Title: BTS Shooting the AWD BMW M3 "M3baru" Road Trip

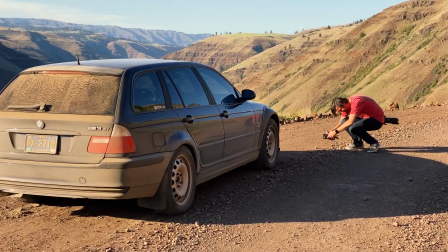4:18 This made it a lot more interesting to shoot, and it fit with the story. The M3baru is all about function, and it's meant to be abused.
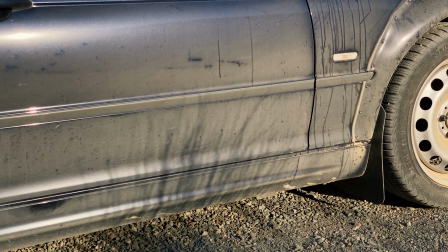4:25 The dirt texture just made it a more interesting subject.
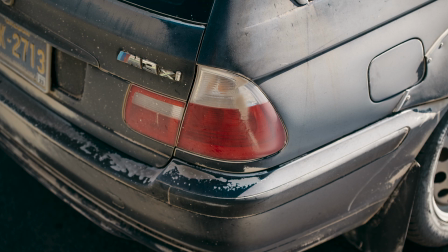4:29 You can see where the airflow moves around the car by where the dust buildup occurs, and I love how the rubber seal around the wheel arches became almost white. With the M3baru, I especially was drawn to shooting the car on the side, front, and rear angles, kind of straight on. It just looks so correct. And my impulse was to reshoot these perspectives at every location we went to. So try to be conscious of any tendencies you may have to repeat yourself.
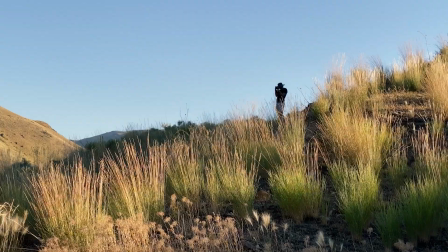4:55 Prepare a shot list ahead of time and try to mix it up If you see an opportunity to get a unique perspective, take advantage of that.
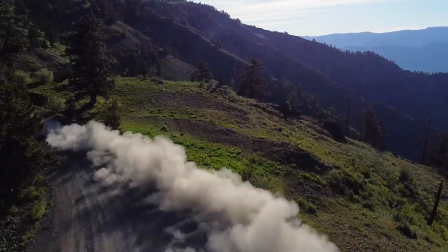5:07 For this video shot, it was with a drone, and anytime you have a drone shot, you don't have audio from it.
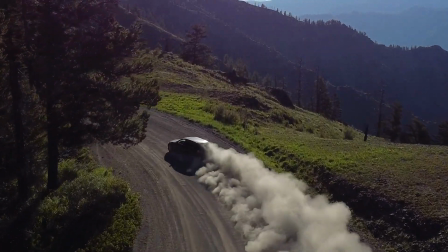5:13 It just doesn't record it. It would be unusable because of the noise. So I pulled the audio from a different slide at a completely different location and combined them.
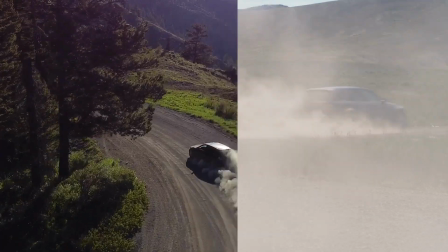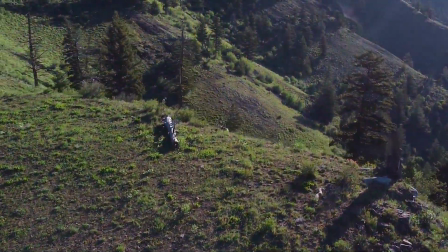5:29 Not only is it believable to the viewer, it's believable to me, and later in the editing process when I was rewatching this, I completely forgot it was faked.
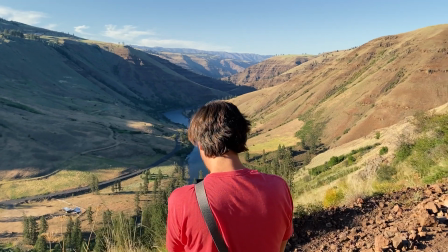5:38 Our trip was in the summer, so it was really hot in Eastern Oregon.
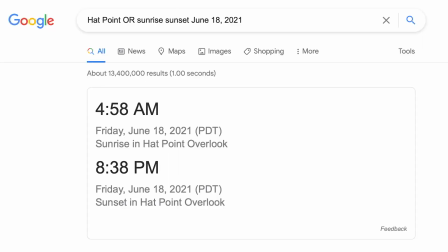5:42 If you're a golden hour junkie like me, that means the days are long if you want to get that good light near sunrise and sunset.
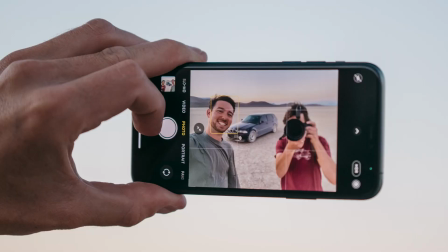5:50 Daniel and I travel really well together. It's a true collaboration, and over a bunch of trips we've gotten it down to a science.
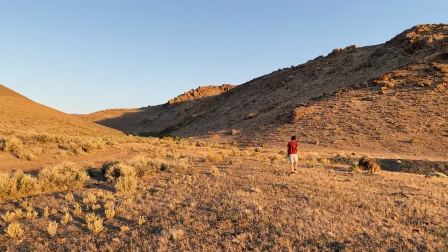5:58 He plans the locations, the timing, so that it puts us in a fantastic scenic place right at morning or evening golden hour.
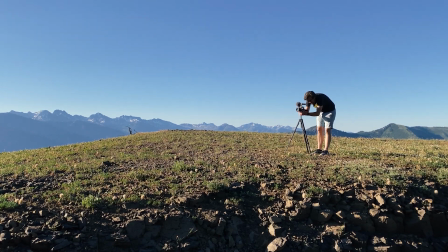6:06 It enables me to capture the best possible photos and videos, always in the good light. One thing to consider is that the sunset may be 9 p.m., but in the mountains, you might be in the shadow well before that time,
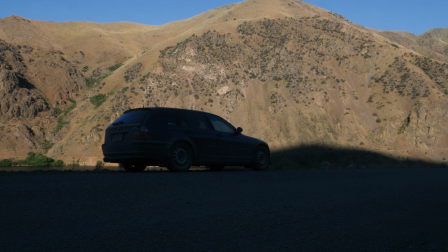6:21 which is not necessarily a bad thing, but it's just another factor to consider and plan for if you were hoping to get that low,
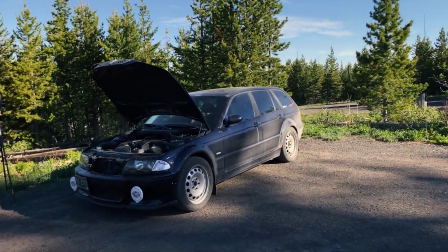6:27 direct sunlight. On our first full day, we went from Hat Point in the morning down to Snake River in the evening,
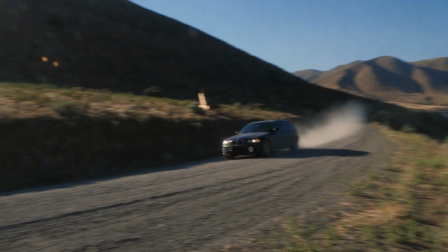6:33 and it was such a long day that I was really exhausted and beat by the end of it. So that was a good reminder to pace myself and conserve some energy.
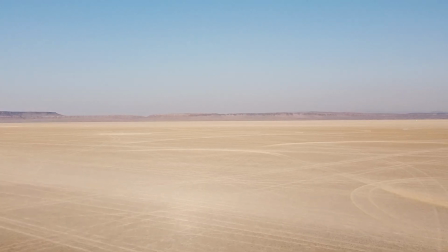6:43 The main event of this trip for me was the desert, which was planned for the evening of the following day, and I really wanted to be fully refreshed for that.
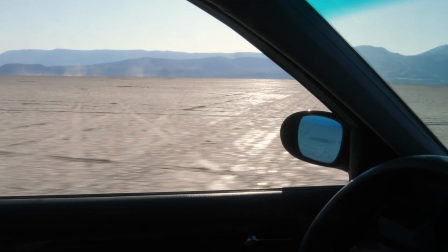6:51 When we finally made it to the desert, it was just amazing.
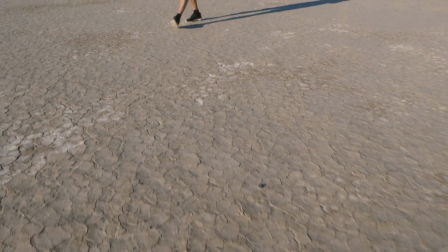6:56 I was overwhelmed.
I'm losing my mind.
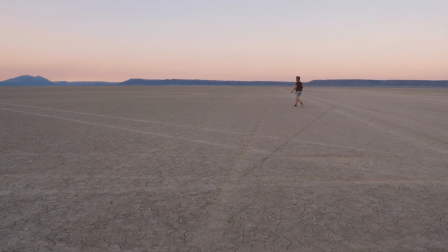7:01 In any landscape, but especially in the desert, when you're shooting a car, make sure you have a good separation between the roof and the horizon.
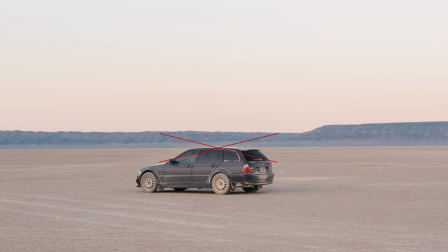7:08 If it's too closely aligned, it looks weird. It looks like a mistake. As a general rule, you always try to make things look deliberate.
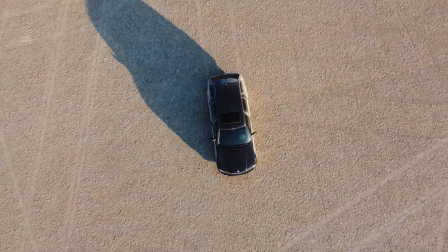7:16 Also, always bring a step stool to get shots from higher angles. At the end of the trip, I had hours of footage and 1,800 images to edit, and that is just so many.
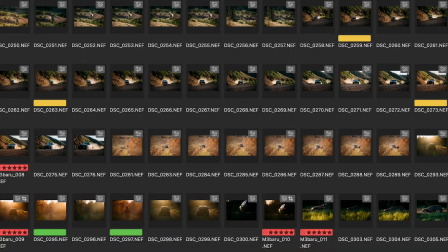7:31 The more you shoot, the harder it is to make selections and balance the colors and even things out.
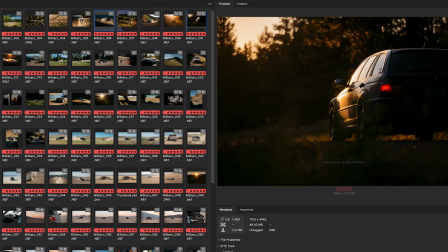7:37 In the end, you just have to go through and pare it down little by little.
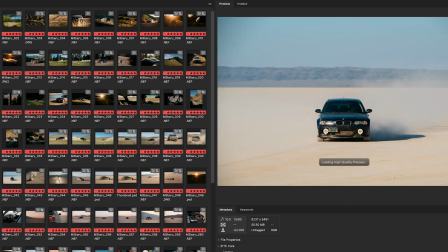7:40 Go through all the photos and think about which of these are really the best and eliminate any that you don't love aesthetically or that doesn't help you tell your story.
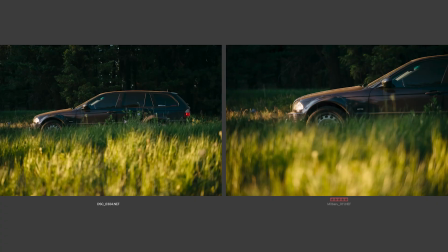7:49 If you have two photos that you like that are really similar, pick based on which is going to pop among the rest of your photo set.
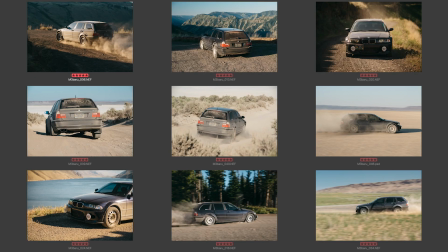7:57 You have to think of the photo set as a whole. If you already have a lot of photos where the car occupies 75% of the frame,
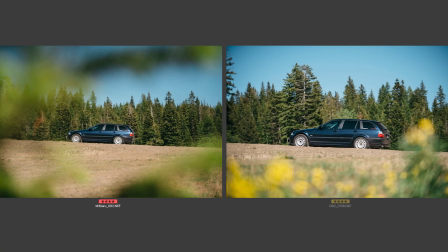8:05 that can help you narrow down others by going with one where the car only fills 40% of the frame. So those are some of my observations on shooting the M3baru.
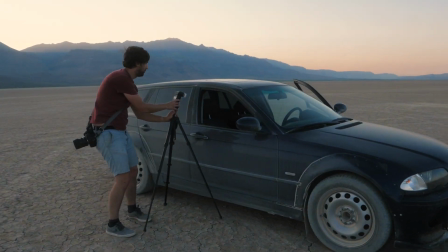8:16 After doing this trip with this car, it's going to be really hard to do a photo road trip in a regular car and be limited to pavement,
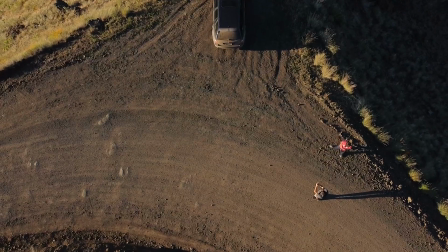8:23 or at least limited to being near the road.